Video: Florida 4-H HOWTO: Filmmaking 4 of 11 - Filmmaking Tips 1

This film is brought to you by 4-H, America's largest youth development organization, in collaboration with Montana State University and Terrapod.
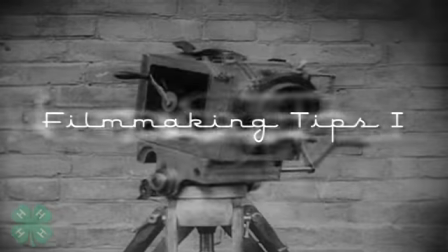Hey guys, how'd your filming go? Did you get all 6 shots? I'm sure they look really great.
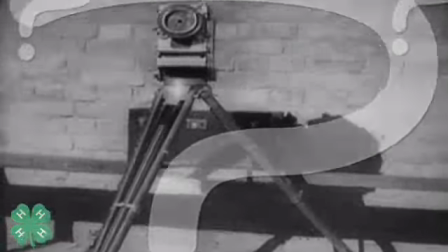But the real question to ask is, how do you think they look? If you haven't looked over them yet, I think you should look over them on your camera right now. If you've already looked over them, I think you should look over them again, because when you're so excited about filming your first movie, sometimes you don't see what's actually there, and that's definitely normal. In this video, we're going to learn about what you should and shouldn't do when you're filming. We're going to review some footage together and learn the basic rules behind that footage. It's going to make your videos look way better and way more fun to watch. So let's get started.
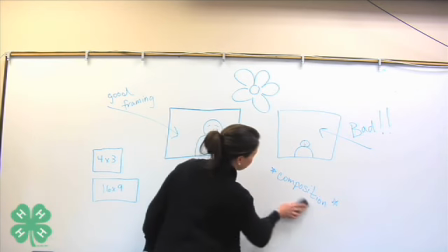What do you think's wrong with this shot? Okay, I'm going to tell you what's wrong.
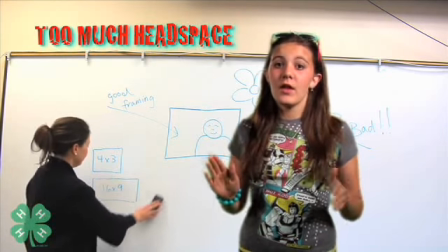There's way too much space above the head. Now that's never good. The frame, which is the box around the image, that's what's in view.
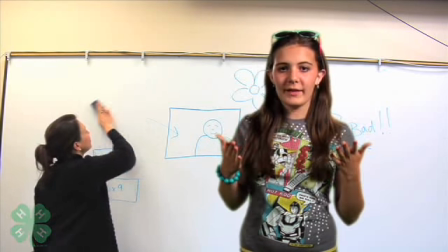I want the framing to look good and feel balanced, because it'll make your shot look so much better.
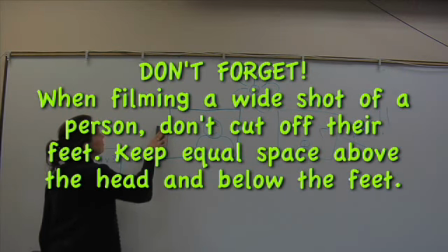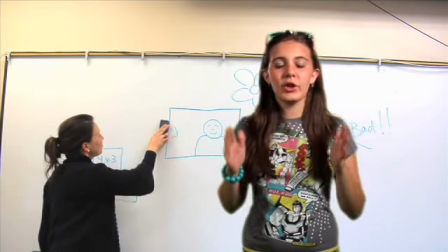Let's look at this shot now, but look at it a little bit differently.
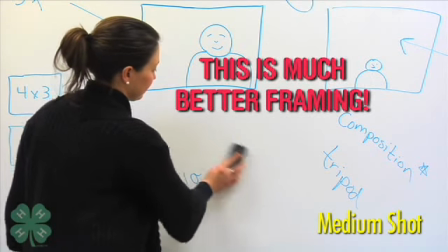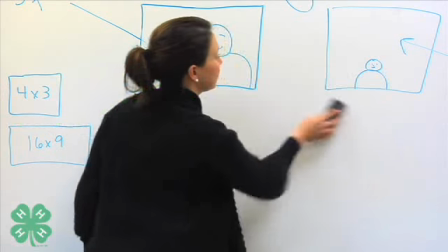That was perfect, which just makes your shot look so good. Now that's what we, the filmmakers, call good composition.
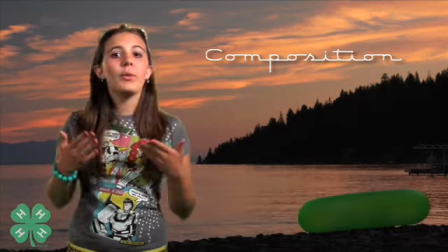Composition is where the objects or people in the frame are positioned. We're going to talk about composition a little bit later, but right now let's look at some more clips.
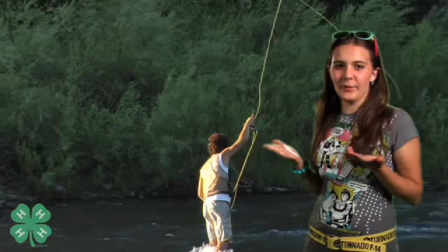See, this image looks okay, right? Well, we can make it look better.
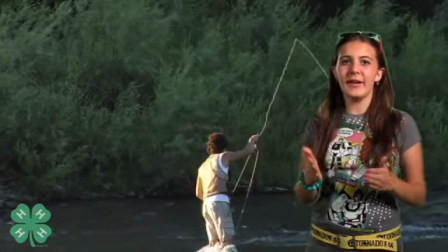In this image, the fisherman is right center, and it doesn't look bad, but it doesn't look as good as it could.
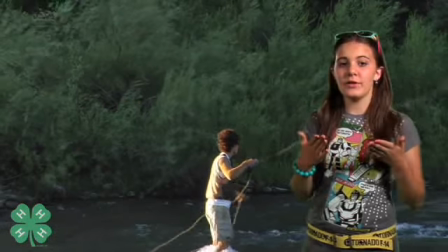There's a little trick that you can use by placing the fisherman off to the side.
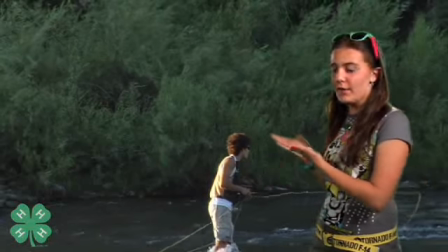Let's try it on this image.
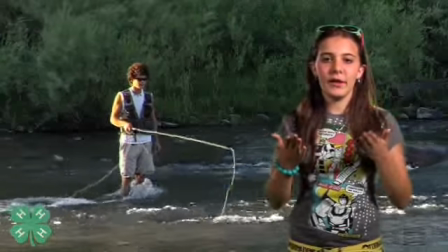That looks so much better, because when the fisherman was in the middle, our eyes focused straight forward and didn't see anything else.
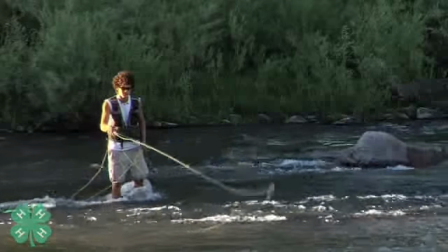But now that he's off to the side, our eyes focus on the fisherman, go down the river, and come right back to the fisherman.
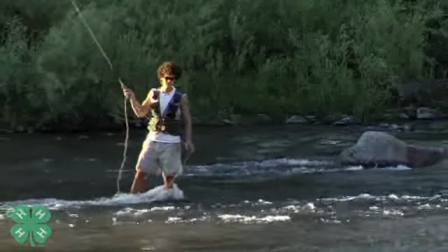So don't be afraid to just put anything off to the side. That just makes your shot so much more interesting.
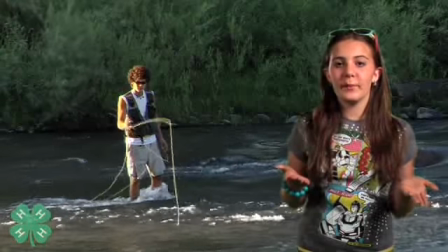Now let's look at a few more clips where we use that trick.
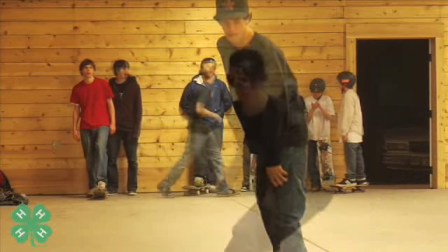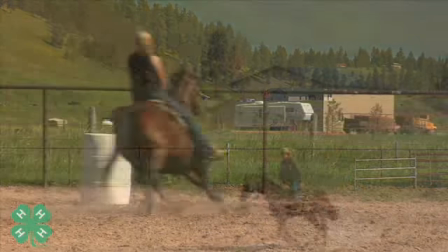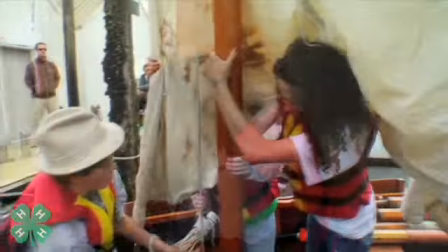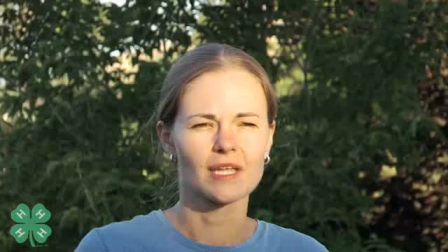We've learned this cool trick, let's try to apply it to interviews. Take a look at this shot that a new filmmaker probably would have done.
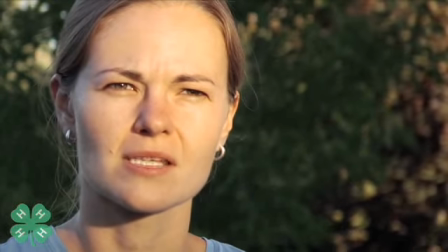That's not what we want. That's what we want. See how the filmmaker placed the person being interviewed off to the side?
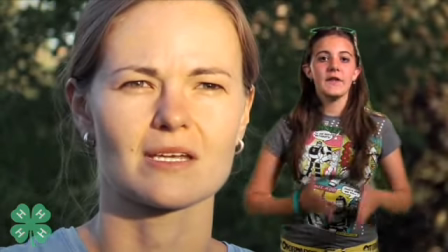That's so good. But you have to remember to put the filmmaker to the opposite side of the camera so the person being interviewed isn't looking straight forward. That would just look a little weird. Here are some important things to keep in mind when going to an interview. Think about your framing.
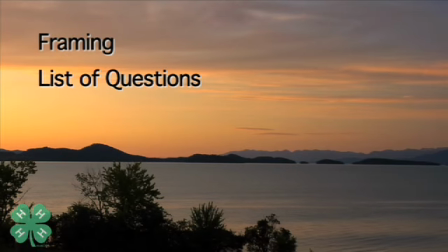You should prepare a list of questions. You should make the person being interviewed feel comfortable. And the most important thing is to listen.
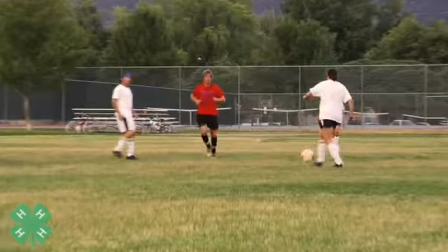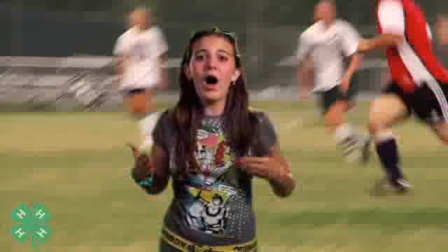Whoa, doesn't that make you so dizzy? All that movement, you can't focus on anything.
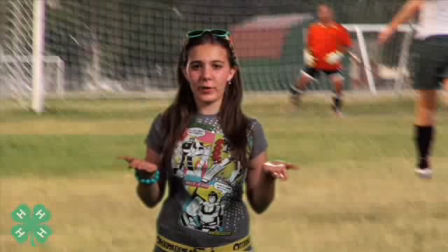So don't be afraid to just let your camera stay still for a while. And if you want a lot of movement, just use a tripod. Let's look at the same shot, but with a lot less movement.
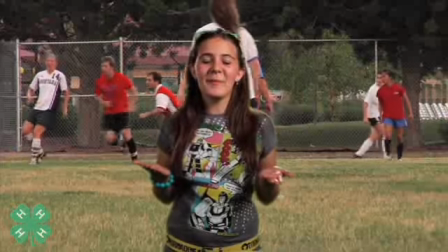Doesn't that look so much better? But I have a way we can make it look even better.
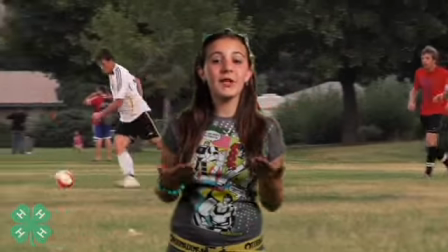You can vary your shots.
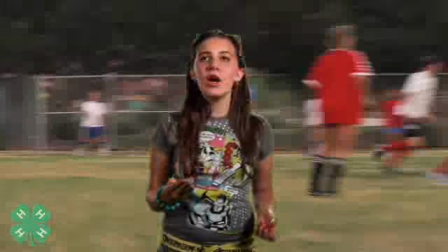You can zoom in, you can do a wide shot, a medium shot, you can pan, you can angle left, angle right.
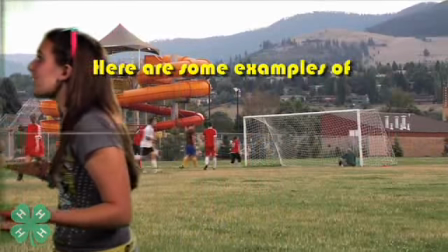I could ride my roller skates, I could bring my grandma.